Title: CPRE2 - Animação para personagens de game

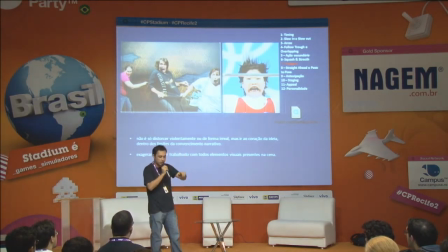37:44 Tem que ter cuidado com essa textura da sequência. Ok?
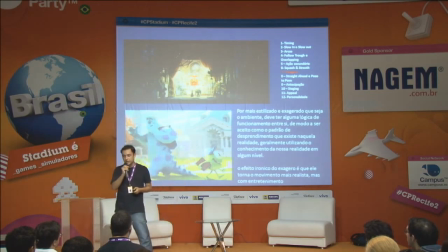37:49 E outra coisa que ele fala sobre exagero é a respeito da comunicação disso. Aqui eu estou falando só do aparecer na tela, a mecânica da coisa.
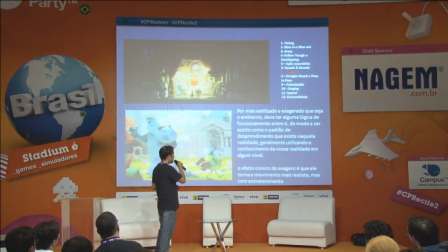37:56 A princípio de comunicação disso, do exagero, é você utilizar todos os elementos que estão em cena para contar aquela história, né?
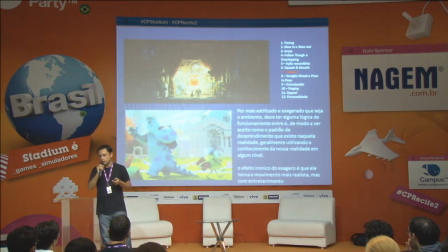38:02 Isso inclui a luz, inclui o ambiente, inclui tudo. Então a animação ela não trata só de movimento de personagem. Ela trata também de arte como um todo, do que você está vendo na tela. A direção de arte completa. Então o design do personagem, a postura corporal.
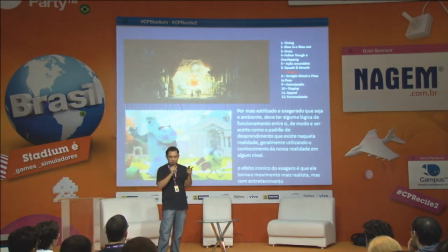38:15 Lógico que por questões... industriais, aí tem que separar o trabalho para cada um, faz uma coisa.
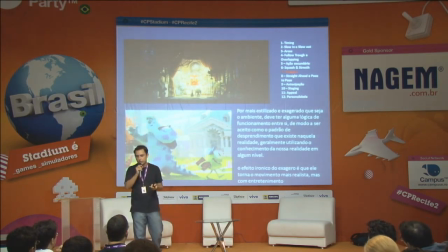38:19 Mas a animação, quando você está falando em pensamento de animação, ele trabalha com tudo que você está vendo na tela, né? Aqui no caso, concept design de cenários, os cenários inteiros refletem a cena, o mood que a gente chama da cena. Então, tudo que está no ambiente, não pode simplesmente, vamos fazer aqui uma sala, que é um laboratório, isso aqui é de Megamind, o primeiro, né?
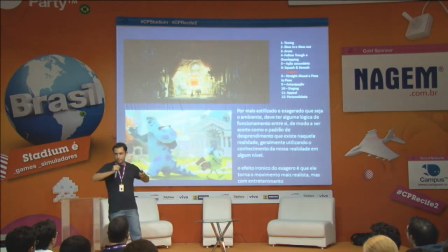38:37 Também isso, falta de contraste ali, mas dá para perceber. Que o personagem ali, como ele é megalomaníaco e tal, então tudo no ambiente é um cenário de laboratório bem exagerado. Então é isso que é importante você aplicar aqui. Que é o oposto aqui, por exemplo, do Monster University, que é uma coisa bem solarada, bem colorida, né?
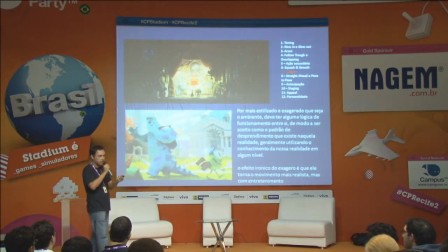38:53 Então todo esse mood é utilizado para exagerar o que você tem a dizer. Sempre a comunicação está em primeiro lugar no entretenimento.
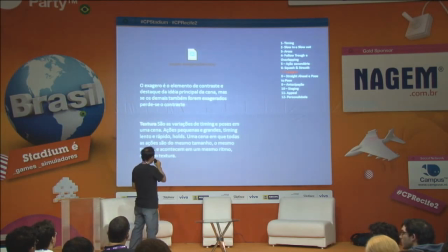39:01 Ok? E ele fala sobre essa textura que eu falei agora.
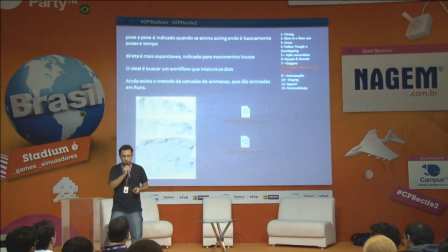39:04 A ideia do straight ahead points to pose, que é um exemplo de outra coisa que eu animei, também, infelizmente, aqui tem um vídeo que não vai poder mostrar, que é a... Esse aqui é um primeiro passo que se faz em toda animação, aconselho todos utilizarem isso sempre que forem fazer o planejamento, que é o thumbnail. O thumbnail de uma cena, você faz uns rascunhos pequenos, muito rápido serem feitos,
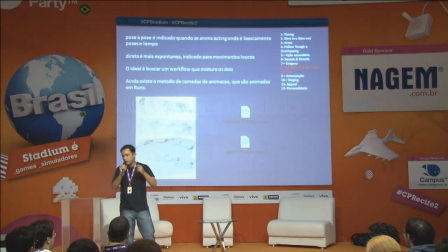39:22 não podem demorar mais do que uns 30 segundos para ser feito cada desenho, e pensando na animação. E você faz um sequenciado do outro, para ver quais são as poses de uma maneira genérica que você quer usar. Você pode começar isso observando vídeos. Você pode olhar vídeos na internet, você pode fazer a cena para ver como é que é. Depende do que for, né? Aqui no caso tinha que se ralar todinho no chão para fazer isso aqui, eu não quis me jogar numa cena.
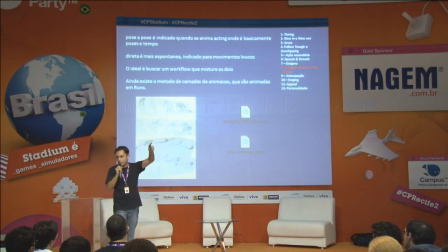39:41 Mas aí eu pensei a respeito, peguei vídeos de Matrix, sei do que lá, da Pixar, de um monte de coisa, para ver que poses eu poderia usar aquilo. E olhando aquilo, eu ia tentando seguir essa sequência. Em desenho, a gente utiliza o desenho de gesture drawing, a ideia de desenho de 30 segundos.
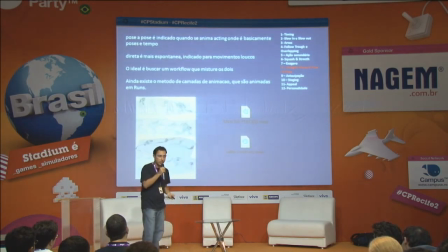39:55 Tem um site chamado Pose Maniacs, quem quiser dar uma olhada depois, que é justamente de desenho de 30 segundos.
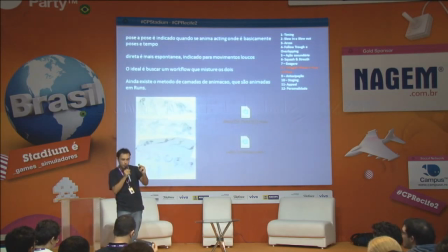40:00 E o Pixel Lovely. São dois sites legais para você colocar temporização de desenho e conseguir fazer ele dentro de 30 segundos. Você vai adquirir essa habilidade de conseguir planejar sequências inteiras assim. Depois a gente passa para o blocking no 3D e vai finalizando o trabalho até conseguir aplicá-lo depois. Tem uma série de sequências, esse workflow que a gente chama, essa estrutura de trabalho,
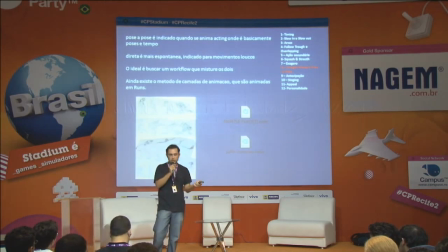40:19 todos os animadores têm um princípio, mais ou menos, que envolve mais ou menos os princípios de design, que é a ideia de você analisar o problema,
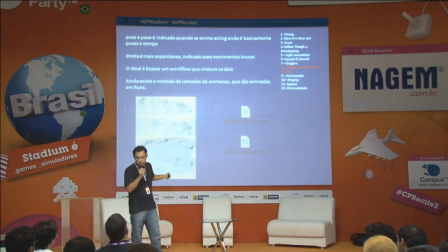40:25 né, gerar alternativas para eles através de thumbnails, aplicar e testar. Normalmente é esse processo que tem qualquer coisa, na estratégia utiliza isso, processo de informática também,
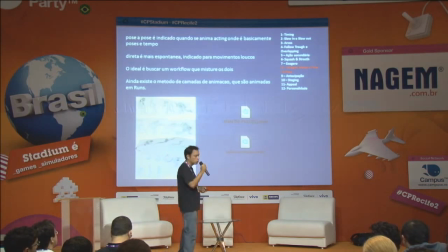40:36 o pessoal se utiliza dessa estrutura para poder fazer o planejamento dos seus softwares e tal.
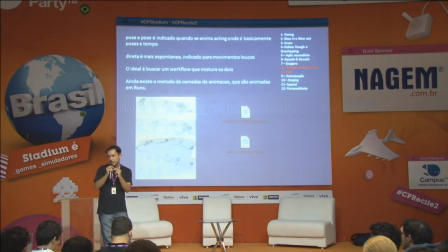40:40 Então tem para animação também, só que a animação é um pouco mais orgânica, você vai adaptar aquilo de acordo com a cena que você está fazendo. Tem algumas que você vai fazer vídeo de referência, você vai pagar mico lá na frente da câmera e vai fazer alguma munganga lá para conseguir ver como é que você faz aquilo. Desde a nível de expressão corporal, a nível de física que você nem percebe que faz.
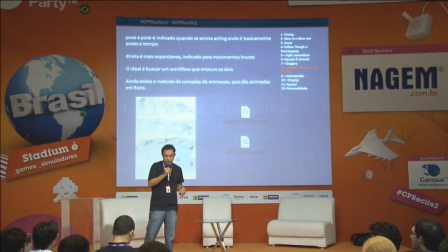40:58 Um exemplo que eu dou muito é uma outra animação que eu tinha feito, de um carinha se levantando, assim, nesse longa que está para sair agora no Gramado, Festival do Gramado agora, tem um longa-metragem,
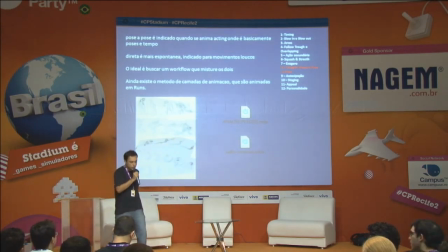41:06 que era um carinha que saía do chão e começava a correr, assim.
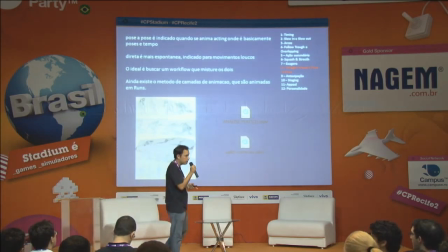41:09 E eu nunca tinha percebido quanto movimento a gente faz para fazer isso, para a gente conseguir fazer colocar o peso do corpo em cima das pernas e começar a correr.
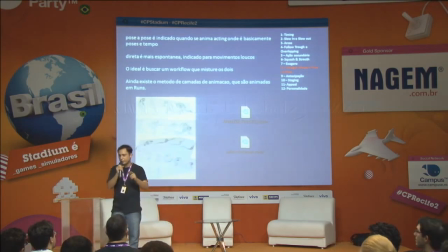41:18 Eu só consegui fazer isso depois que eu gravei e eu olhei isso. Então, toda essa sequência parece coisa de pirado, de doido, gravando ali e tal, mas tem ciência pura por trás.
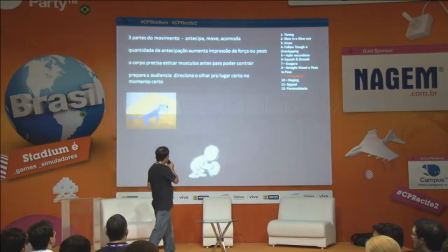41:26 Tá? Aqui o princípio de antecipação, né? A ideia de você antecipar o movimento.
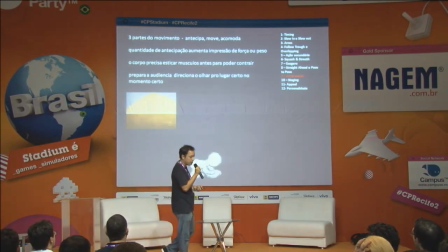41:31 A nível de comunicação, você pode trabalhar nisso para intensificar a ação que você vai fazer.
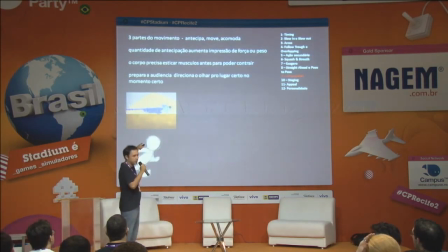41:37 Por exemplo, aqui no gato a jato, né, que tem do pica-pau, a quantidade de munganga que ele faz antes de sair dá toda a intenção que aquele movimento vai ser muito rápido, cria muita expectativa.